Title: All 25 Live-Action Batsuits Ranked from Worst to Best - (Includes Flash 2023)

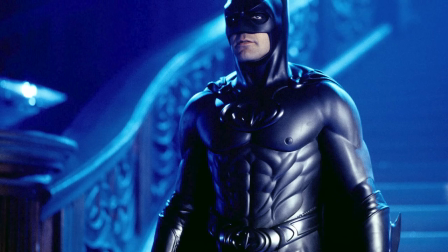Now, given that this is just a repaint of the Panther suit, All of the stuff that I didn't like about the Panther suit is still here
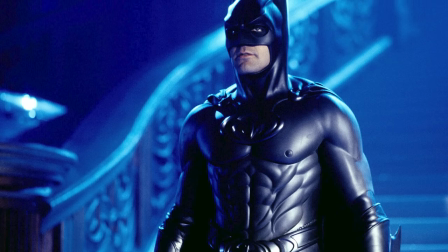except now It's all one color and it's a color I like less than the original Panther Batsuit putting blue on the Batsuit was a nice idea just
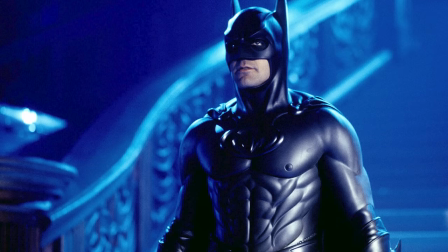making it all blue I don't care for at all I don't quite get why this is the suit that
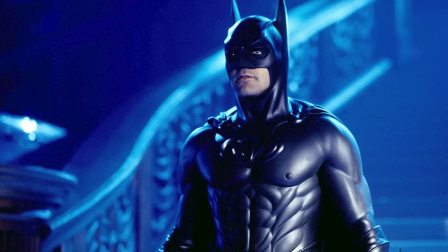gets all the flack for having nipples on it When the suit before it the Panther suit was the first one to do the nipples,
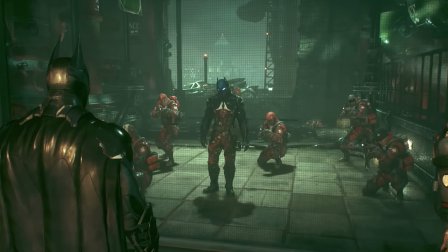but I digress I think I'm gonna save a lot of what I have to say about this suit beyond just the color of it for when we get to the Panther Batsuit on this list.
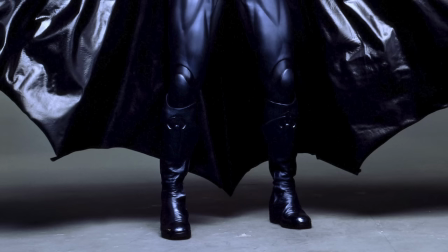Because outside of the colors, I don't have anything to say about this suit that I wouldn't just say about the Panther suit.
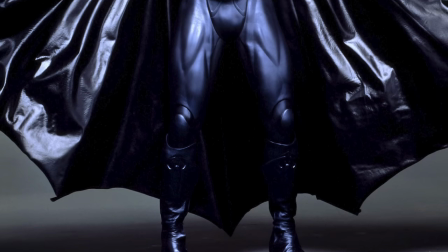What I will say is George Clooney looks really good in this cowl.
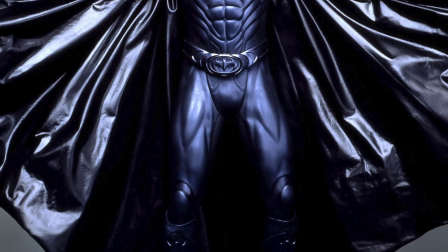I just think that eye cutouts are the perfect shape for his eyes and I just think his jaw goes really nicely in the Batsuit.
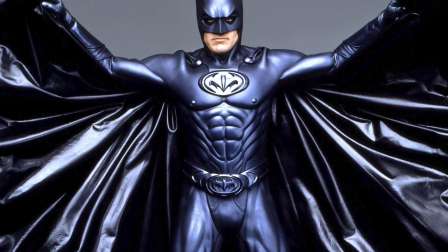I mean, look, George Clooney's a handsome looking guy, So it stands to reason that he would look as good as he does in the Batsuit But I'll say that like I really
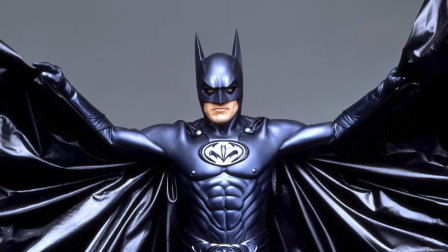like the cowl on this suit And I just think it's a perfect fit for George Clooney as George Clooney is a
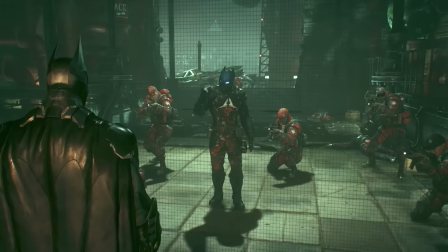perfect fit for that cowl All right coming in at number 21 is the Panther suit from Batman forever.
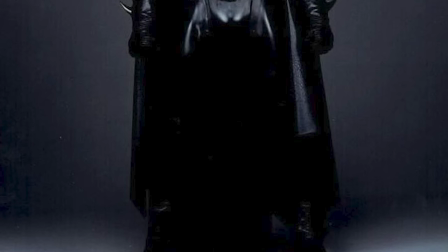See we made it You didn't have to wait long So what we have here is very much a reworking of the Michael Keaton Batsuit from the Tim
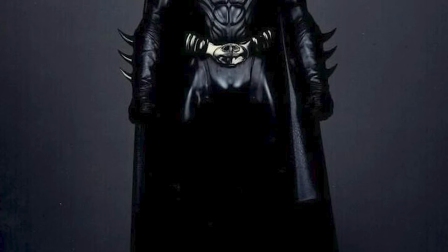Burton Batman movies in that you've got a rubber suit in an all-black color scheme This is very much an evolution of that.
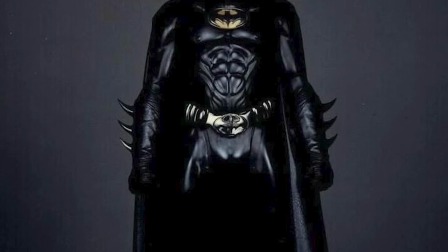But Joel Schumacher as a director was kind of all about the beauty of the human form.
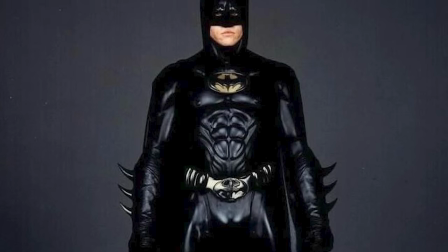He liked to kind of compare Batman and Robin to kind of like the Greek gods as there were a lot of like Greek god-like statues around Gotham as well.
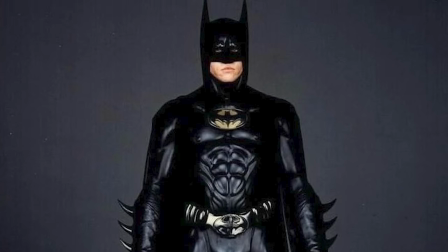That was just kind of his aesthetic for Batman.
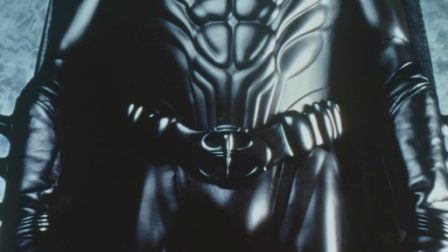And that's made its way over to the Batsuit as well as rather than looking like an armor or something like that, it looks more like an oiled up naked male body.
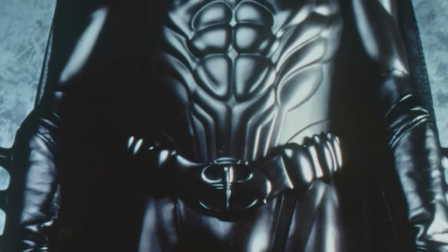For one, rubber muscles are back on the suit.
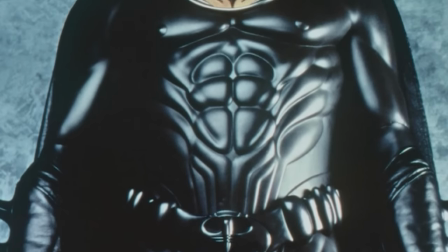They've gone away from the armor plating from Batman Returns and gone back to rubber muscles, except this time they are far more accentuated.
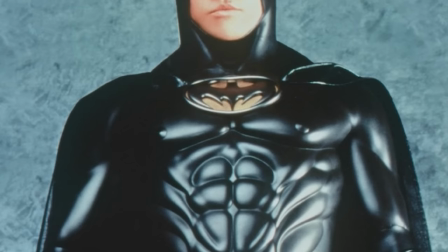These muscles are far more defined, far more riply, and because they're kind of accentuating those parts of the male anatomy,
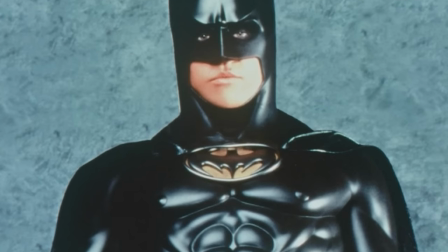yeah, the suit also has nipples.
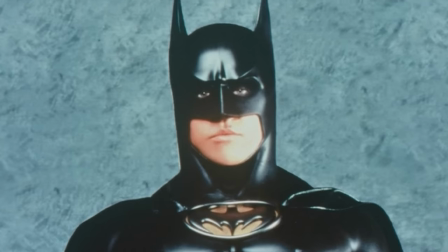I've seen a lot of people say, if the nipples are gone, this suit would be perfectly fine, but I feel like the nipples are just a symptom of the design philosophy to this Batsuit,
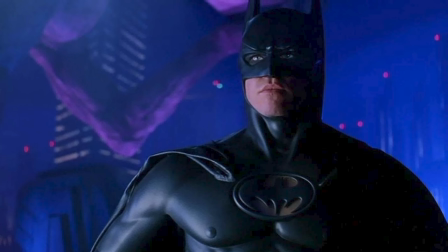which I really don't like. I don't think the Batsuit should look like a naked body covered in oil Accentuating this further
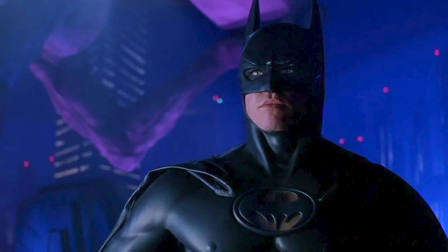is that the suit is in a much shinier black than previous Batsuits But also a much darker black too.
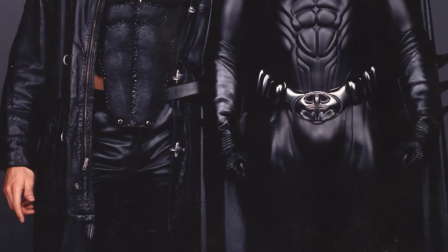I kind of like how dark it is But like the shininess of it makes the ABS look even shinier and more prominent That's
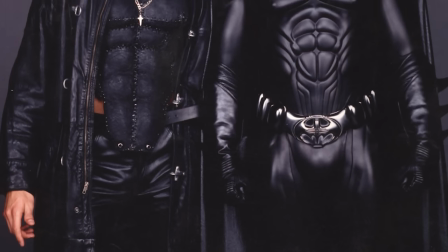the purpose it kind of serves and it is all in service of Batman looking more like kind of a Greek God I can see the logic behind it.
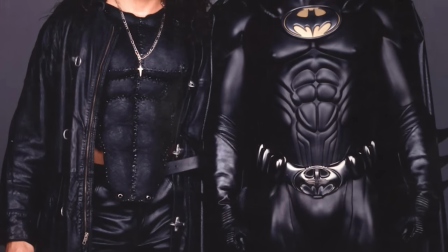It's just it's not something I really like I mean the other thing is as well in universe. How does this work?
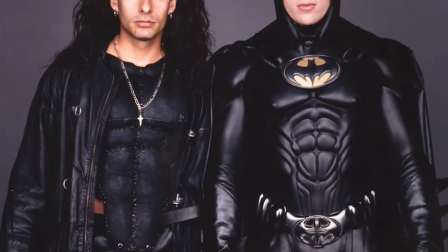Is he really just wearing a rubber suit that has just these sculpted abs onto it?
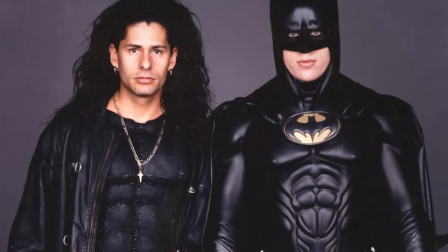Or are we to believe that he's wearing kind of like a latex-y stuff and his abs are just that pronounced that they're just poking out of it?
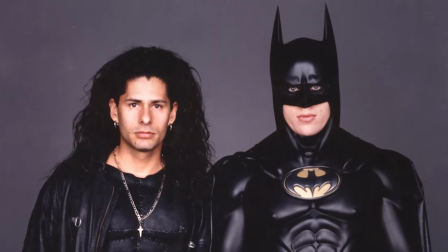Like I can't really get a vibe on what this suit is in universe. You've also got that problem of it looking kind of stocky as well because
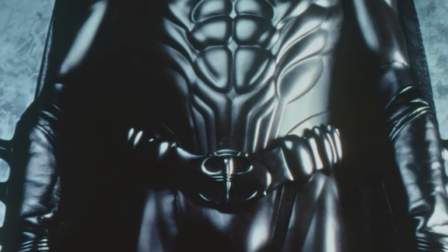Where the belt is placed it means that the abs have to be like halfway up the chest
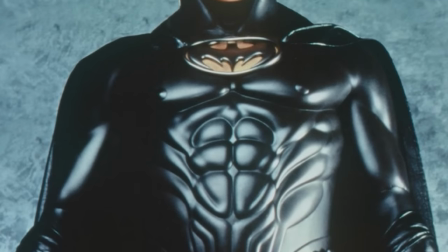And it makes for a very kind of stocky looking Batman The Panther suit doesn't really do it for me.
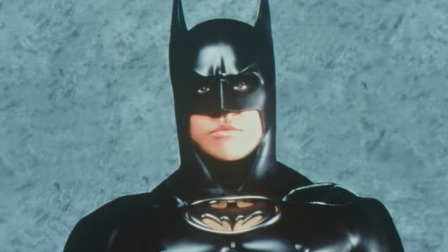I don't hate it. I don't think it's bad as such. I just think it's a design philosophy that doesn't really work for Batman, personally.
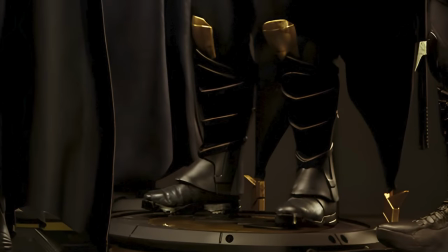Coming in at number 20 is the Aquatic suit from The Flash. This suit is in the Michael Keaton Bruce Wayne's Hall of Batsuits.
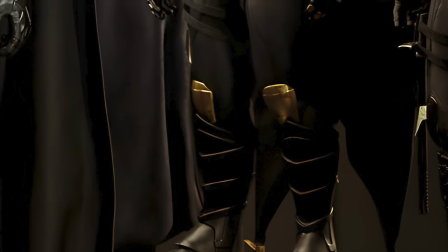So no, we're definitely not gonna see Michael Keaton actually wear it. But hey, let's have fun with this.
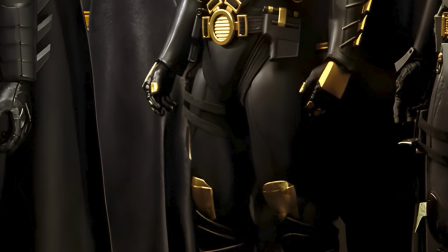Let's talk about this suit here. It's fun to see a Keaton Universe Batsuit that is made with a specific purpose in mind.
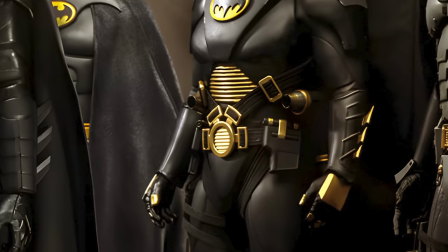What we have here looks fairly practical. It's nice and armored around the chest section. I like the oxygen tank.
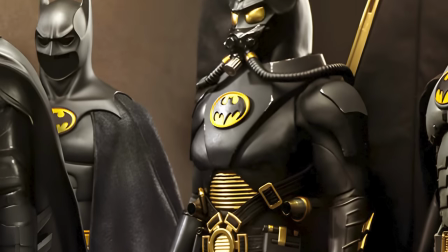But it also retains that kind of Burtonverse aesthetic as well. It's in all black but with gold highlights which actually look really nice.
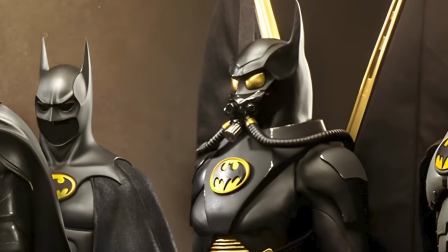Particularly these gold knee pads and this sort of gold ventilation around the suit. Also these golden eyes as well.
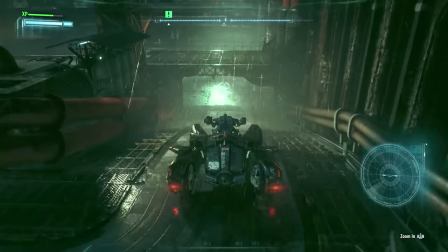I like the fact that that classic round bat emblem is also still on display here.
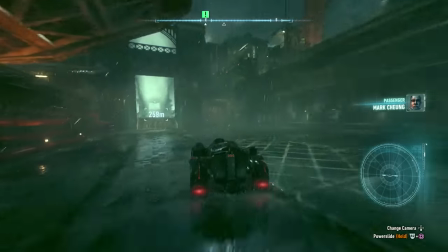I don't have a huge deal to say about this one. But I am definitely wondering what the purpose of this was.